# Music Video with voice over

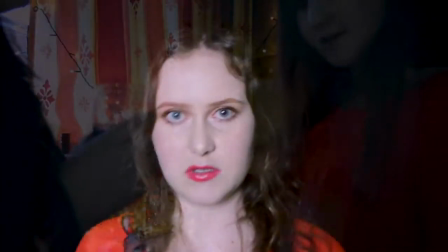[0:04]
There's a mid-shot to a mid-shot here using the same costume to create and reinforce artists' identity.
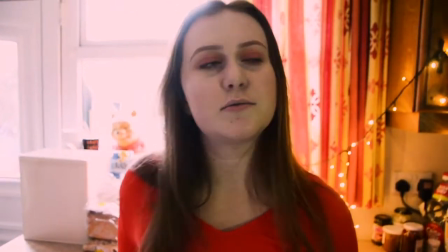[0:11]
The cut is used to multiple layered shots of opacity because this provides ideas of depth and ideas of reflection on events created within the mise-en-scene.
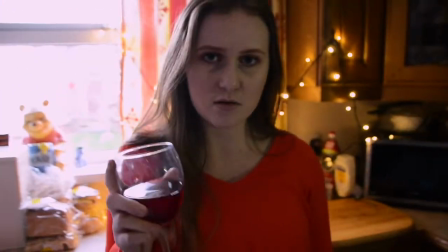[0:20]
Opacity is used to create ideas of multiple drinks and reinforces the lyrics and their ideas of drinking being a common thing in today's society.
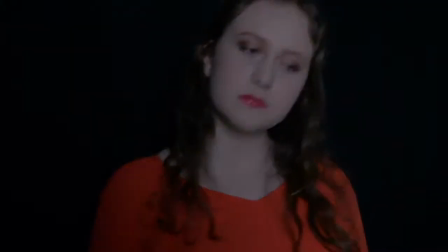[0:30]
I chose to use studio filming like the Need Nesbitt music video I've looked at earlier.
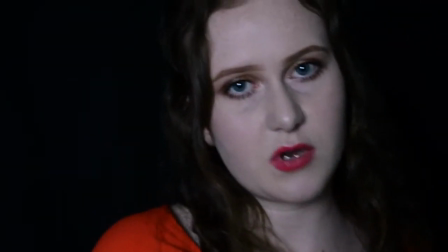[0:35]
It sort of narrates the narrative and it's been shown through different clips at different depths.
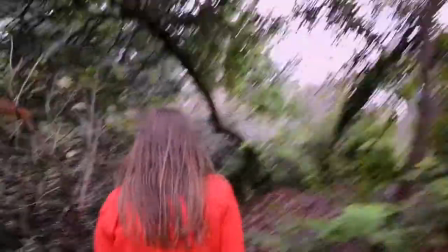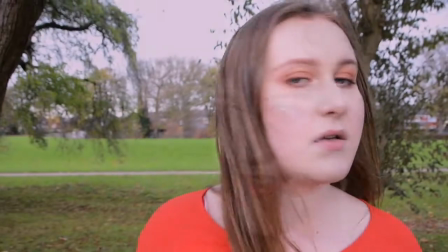[0:47]
The close up shots in the video create a mood and set the
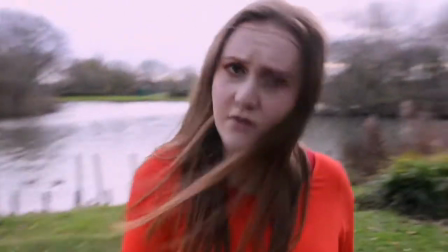[0:52]
turn really with it being dark and also reflect the genre of my music video being indie pop.
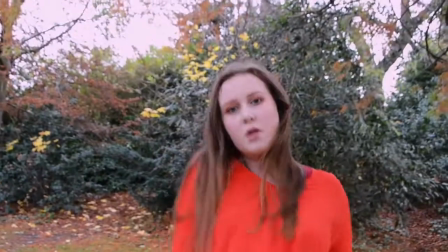[0:58]
Here the artist is responding to the lyrics through and
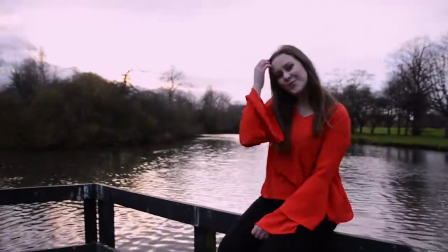[1:02]
there was a whip pan used as a transition to match the sound of the song.
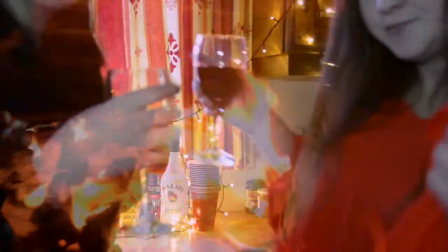[1:11]
The fades are used quite often with repetitive shots of the drinks again to show and
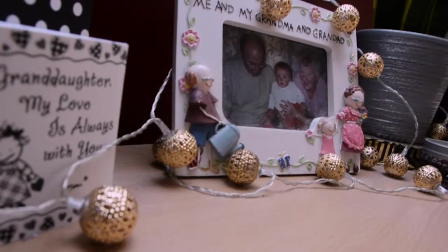[1:18]
reflect what today's society and what people perceive of today's society's younger generation.
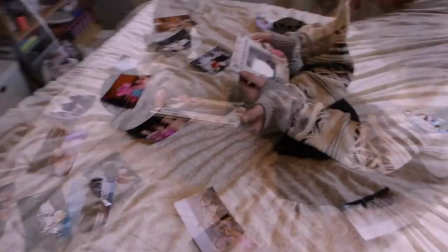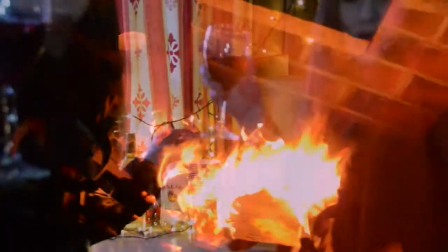[1:30]
and with the change of the turn of the lyrics there's also a change of scene showing through the
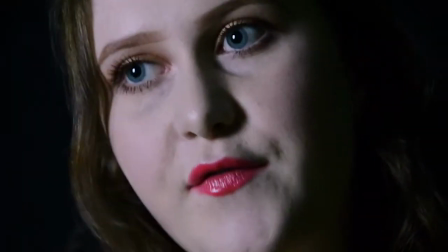[1:35]
costume and the different shots going in different directions at the same time which causes
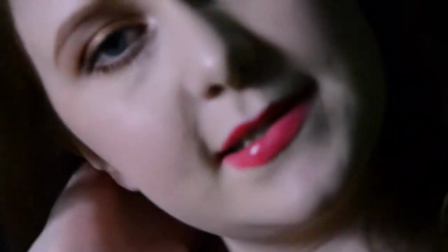[1:40]
confusion but also represents again the confusion of the artist and how
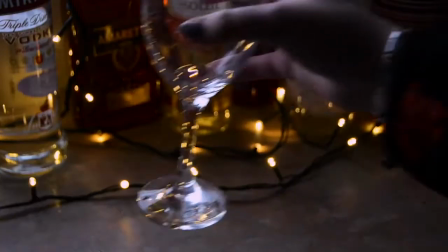[1:44]
she's feeling within the lyrics here
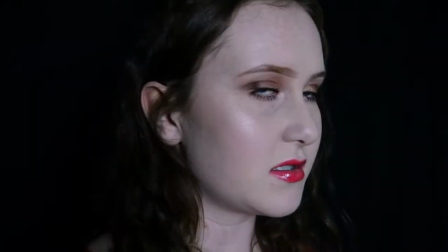[1:50]
the close-up shot shows quite a confident attitude within my artist especially with the red lipstick again reinforcing her
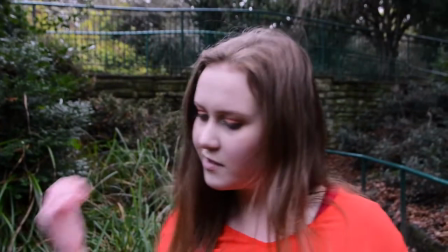[1:57]
whole image and how she feels as a person there's
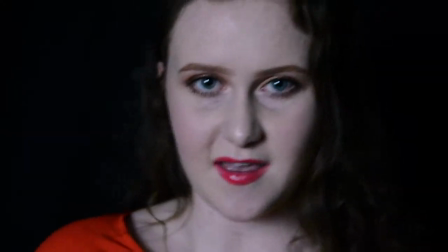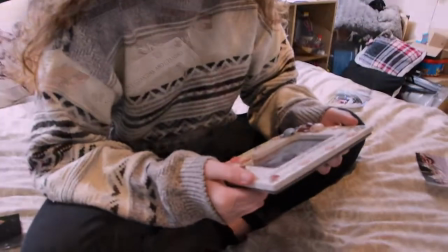[2:11]
a lot of darkness in the back of it but that also again reflects ideas and Bastille's music video also used two ideas
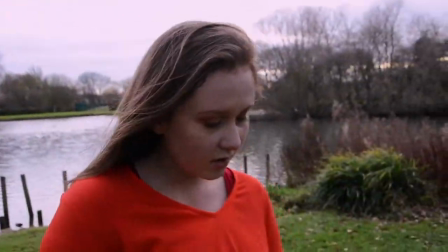[2:20]
of the same person being in the narrative as
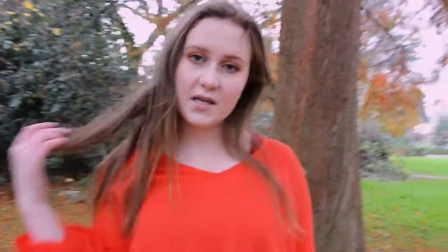[2:24]
well as the lip sync but also keeping them separate.
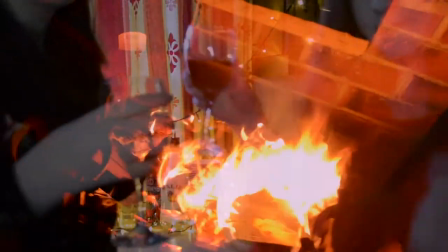[2:31]
My artist tends to look in the camera a lot as well which again reflects their ideas of confidence and
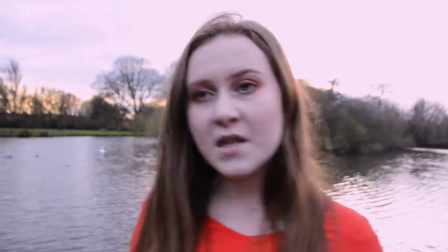[2:37]
carefreeness but it's also masked just like the fade filters are used a lot in the fire.
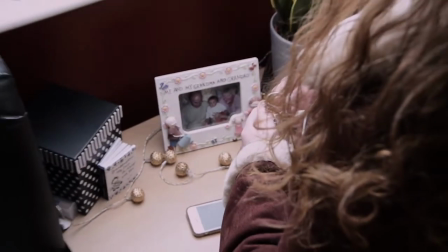[2:46]
In some of the narrative scenes towards the end I decided to put a filter over the top
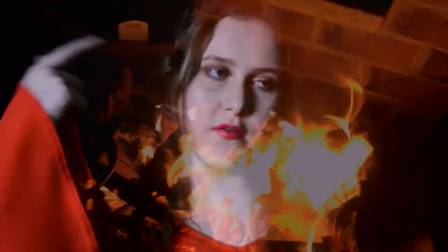[2:51]
to reduce some of the saturation in the images as I think this also
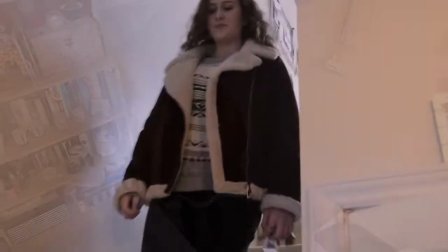[2:56]
reflects the ideas shown of She of
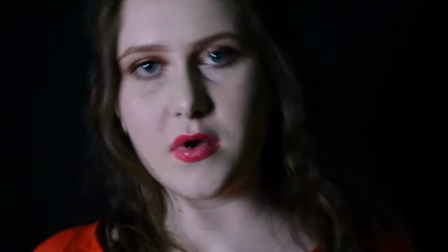[3:00]
herself losing who she used to be and becoming a new person but also not really
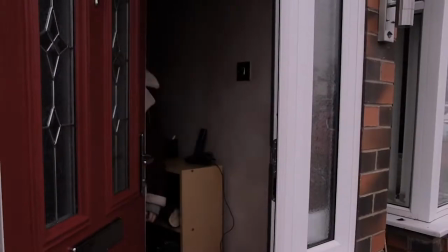[3:05]
sure of her own identity But the artist again still appears confident in the studio because
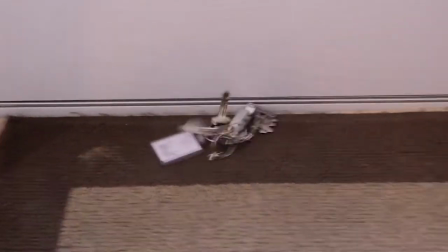[3:11]
It's showing how you can put on a front and the two different artists and
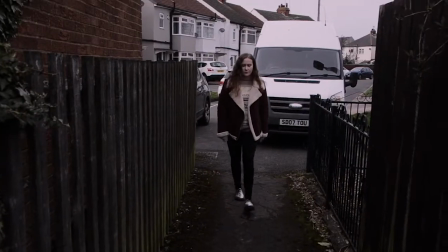[3:16]
what a lot of people and a lot of The younger generation go through with
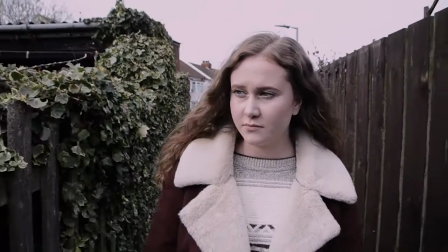[3:22]
Confidence as well as with the pressure that's put on them in today's society and being confused about what these perfect places actually are